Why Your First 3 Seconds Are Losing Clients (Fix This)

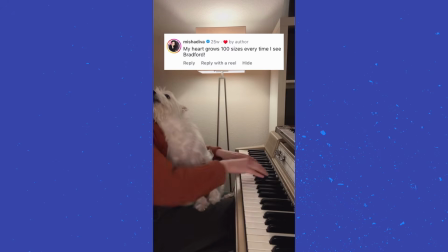748s
And yeah, makes us all feel good. Right, next up is this chap.
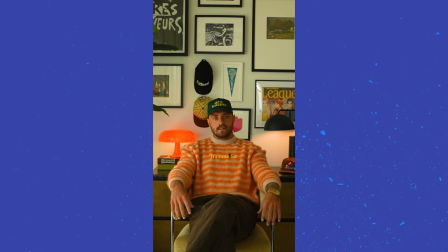755s
Let's have a look at his first 3 seconds.
It's time for us to start living life.
Well, the thing here is he has a different attitude towards the lens, which is interesting. His titles are good. There's some sort of symmetry and there's lots of things on the wall.
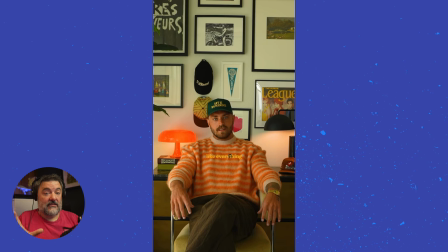773s
So when you look at those first 3 seconds, we've got a bit of space around him and we go, well, there's something intriguing here. There is not that promise, but there's something to hang around for. So would you have stopped? Let's play the clip.
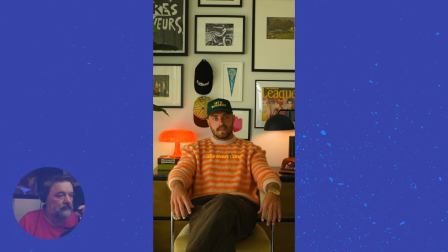790s It's time for us to start living life like everything is working out in our favor. Because let me let you in on a little secret.
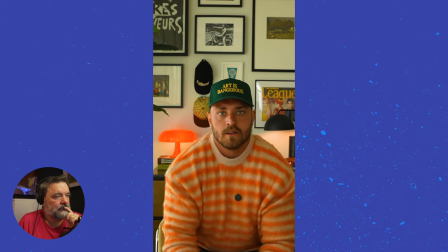803s This is awkward. It is working out in your favor.
So I think there's something in there. There's enough for you to just keep wanting to watch. Now, let's take a look at my content, where I went wrong.
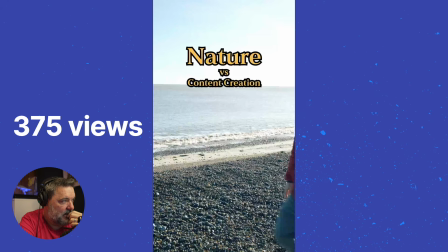824s
So this is early doors when I had, this piece of content had 375 views.
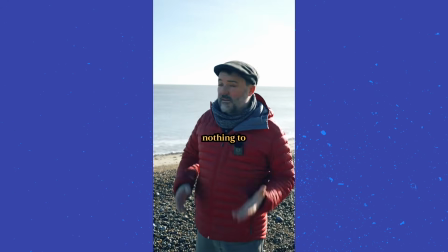832s You might think content creation has got nothing.
So there is no promise.
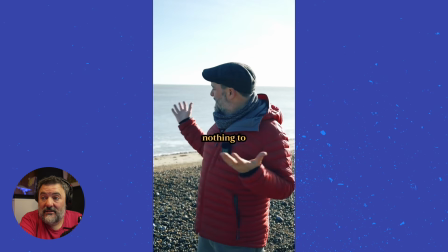837s
There is, well, nature versus content creation at the start doesn't really say much. And I can see now why that had low views, even though the rest of the video is quite nice.
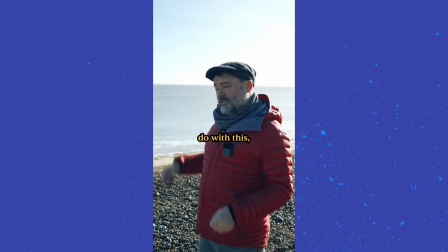853s You might think content creation has got nothing to do with this, but it has everything to do with it.
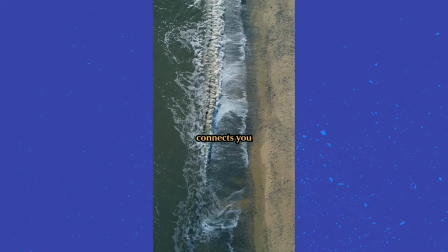861s Being in nature connects you to yourself and your creativity.
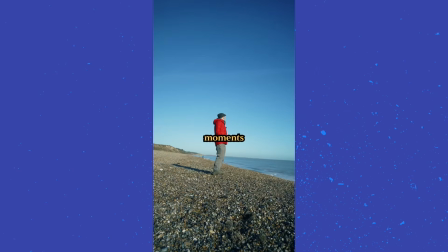867s How you feel in these moments is what you want to share with your online community.
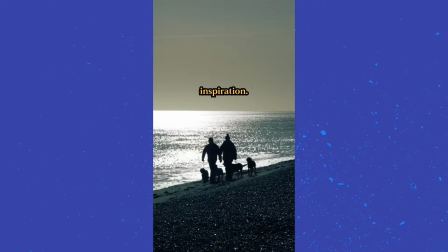873s Connection and inspiration. This is where I go.
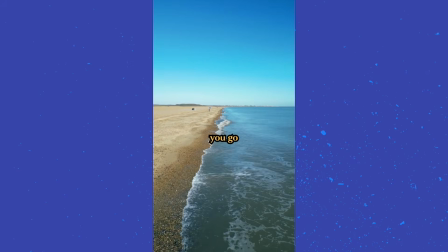880s Where do you go to get this feeling?
It's just too arty. Well, there's no... I mean, there was a nice sentiment behind it, but at this first 3 seconds, There's nothing you really would hang around for. And you've got to be kind of brutal, because you have to ask the question as from a viewer's perspective of, why would I give a shit? Because you wouldn't. Now here's the next one. Even less views, 278 views.
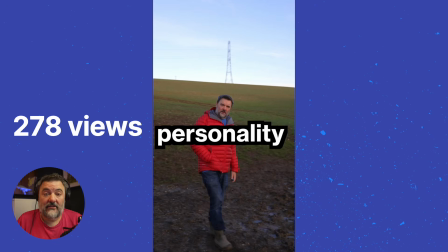912s
And it just had personality written on the screen. Let's watch the first 3 seconds.
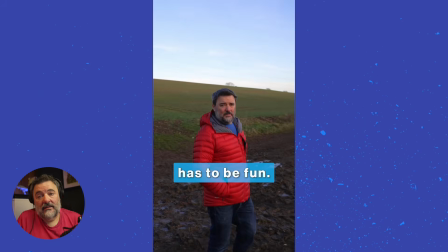917s Branded content in terms of business, you've got to be quite brutally honest to yourself that it's a bit dull.
So maybe people would have given more time back in the day. But then I show that it needs to be fun by doing something interesting.
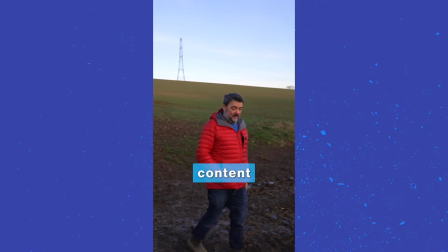937s Branded content in terms of business has to be fun.
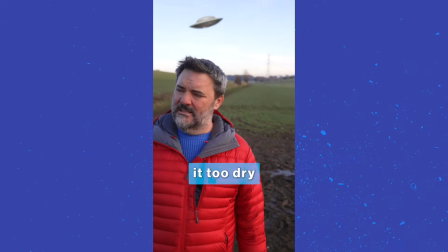941s Try not to make it too dry, and try and get your personality across.
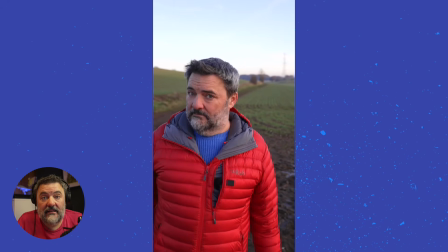946s
Really, that UFO should have appeared in the first 3 seconds to make you want to watch. But yeah.
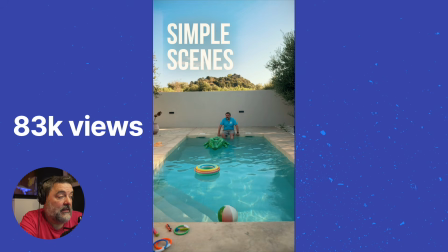954s
So then when we move on to things that have worked, here's something with 83,000 views.
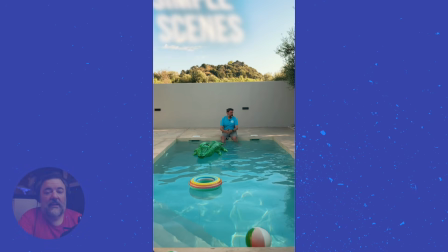962s Try this. Start your scene on a wide.
Now, it just says simple scene, so you know that something's going to happen. And it says try this, which is a precursor to going, look, there is something here that could be of interest for you.
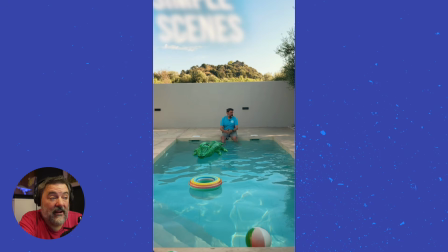976s
So, and it looks very different from those people that we scrolled through who turned beige. There's something different. That is the real trick about short form content, novelty.
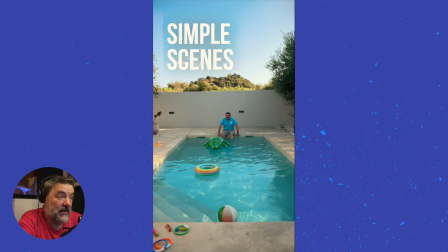990s
And then if you watch the whole thing, it is all very different from those people.
Try this.
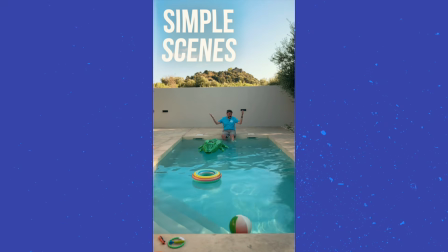995s Start your scene on a wide shot.